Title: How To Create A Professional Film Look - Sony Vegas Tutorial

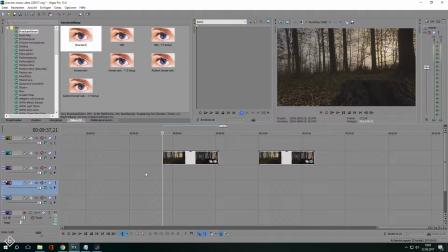7s
Hello everyone and welcome back to The Letters B. My name is Bobby and today I'm going to show you how to create a professional film look.
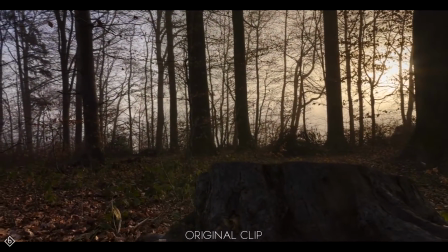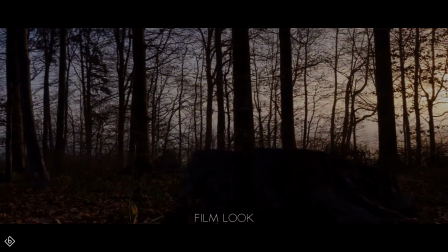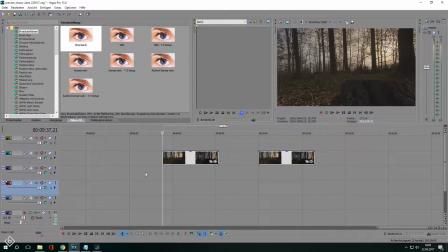26s
All the effects that we are going to use are standard plugins from Sony Vegas, so don't worry about missing something. So how do we create a film look? There are four major keys that will let your footage look more cinematic. The first one would be an aesthetic camera shot, the second is color grading,
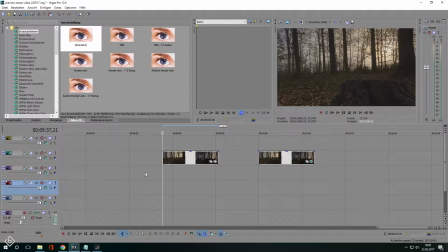44s
the third are black bars, and the last key to create a film look is an epic soundtrack. All these things combined will create a stunning video. In this tutorial, we are going to talk particularly about color grading and how to create these black bars. I imported a video clip with no color grading in it, and as you can see, the clip looks kinda grey.
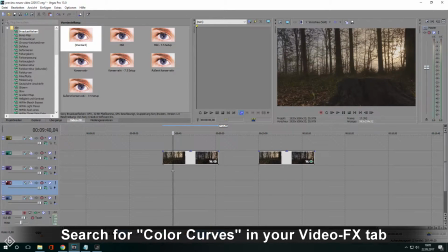64s
To change that, we are going to add the effect color curves. This will give the footage a natural contrast.
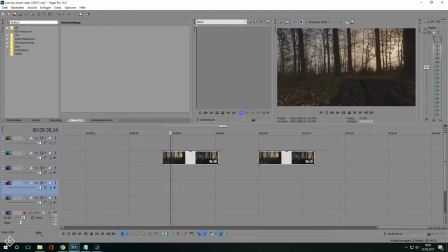70s
Keep in mind that everyone has his own view of the perfect color grading,
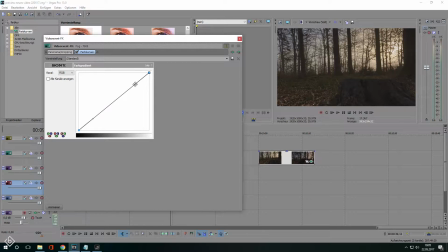74s
and I'm just trying to help you getting used to work with these effects that I'm about to showcase. If you have never worked with color curves before, try to create an S and make sure that the clip isn't getting too dark or too bright.
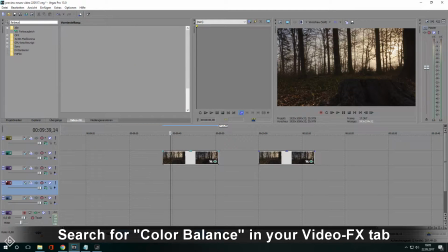87s
Then we are going to add color balance, and if you are new to this effect as well, here's a short explanation.
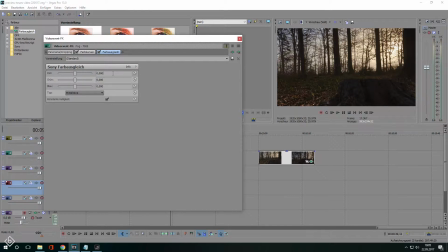93s
You can use color balance to play around your highlights, so the brightest parts of your footage, the midtones, so most of the colors, and your shadows, the darkest regions. So I want to create a warmer look for the forest scene. That's why we're gonna stay in the midtones channel and add a little bit of red and reduce the green slightly.
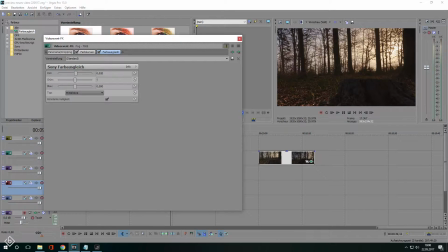112s
This way we create more of a red color grading instead of just plain orange. I'm fine with how the scene looks, but I still think it looks a little bit too orange. That's why we're gonna add another color balance and change the channel to shadows. This time we're gonna add just a little bit of blue to reduce the orange color even more.
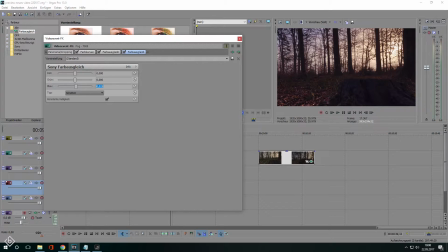130s
Making a tutorial about color grading can be pretty hard because everyone has his own opinion on what looks good and what doesn't. The two most important tips I can give you is to think about the atmosphere you want to create before doing the actual color grading, and also while doing so, adjust the sliders slightly.
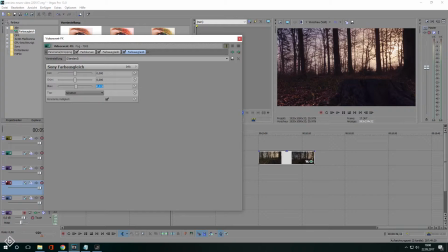149s
It's always better to have a more natural look instead of something that looks very questionable or over edited.
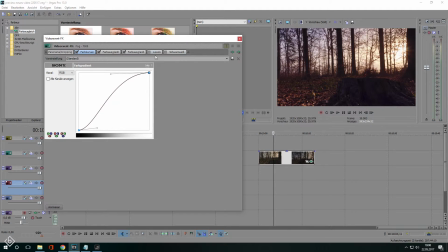155s
Other very useful effects besides color balance and color curves are levels and black and white.
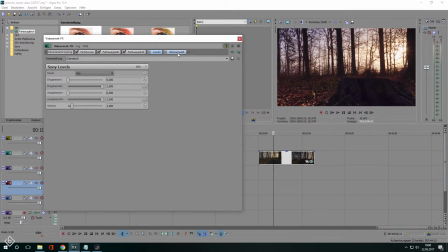161s
Levels can be used to light up your footage slightly, and black and white can be helpful to either create a black and white look or simply take some color out of your clip. To finish off the tutorial, I'm going to show you how to create these black bars.
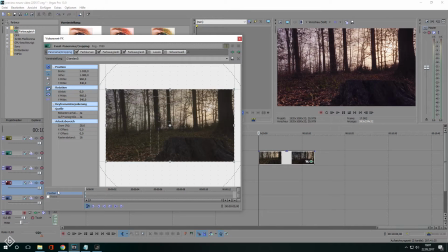174s
Very simple, open up the pan and crop tool, hold control and drag either the upper or lower line to the middle of the preview, just like this.
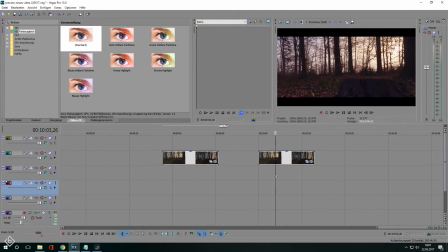182s
And there you go, we created a film look like scene. At the end, I would suggest to look for a good soundtrack. This will help your footage become even more cinematic. I hope I could help you with this tutorial.
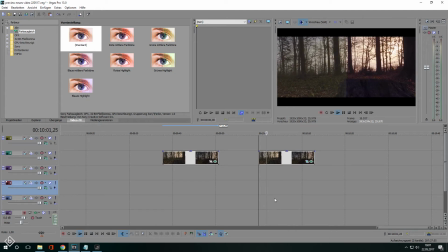194s
As I said, color grading isn't the easiest tutorial topic, but I thought giving you some basic ideas how to let your footage look more professional will help you for sure. If you want to support the channel, be sure to subscribe, like and comment so I can actually see that I could help you.
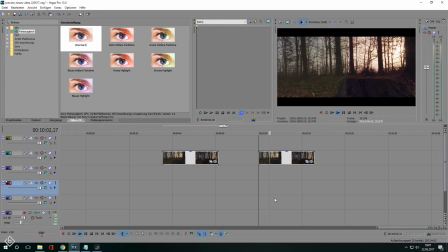210s
Any form of support keeps me going and gives me new motivation to create even more cool tutorials like this one.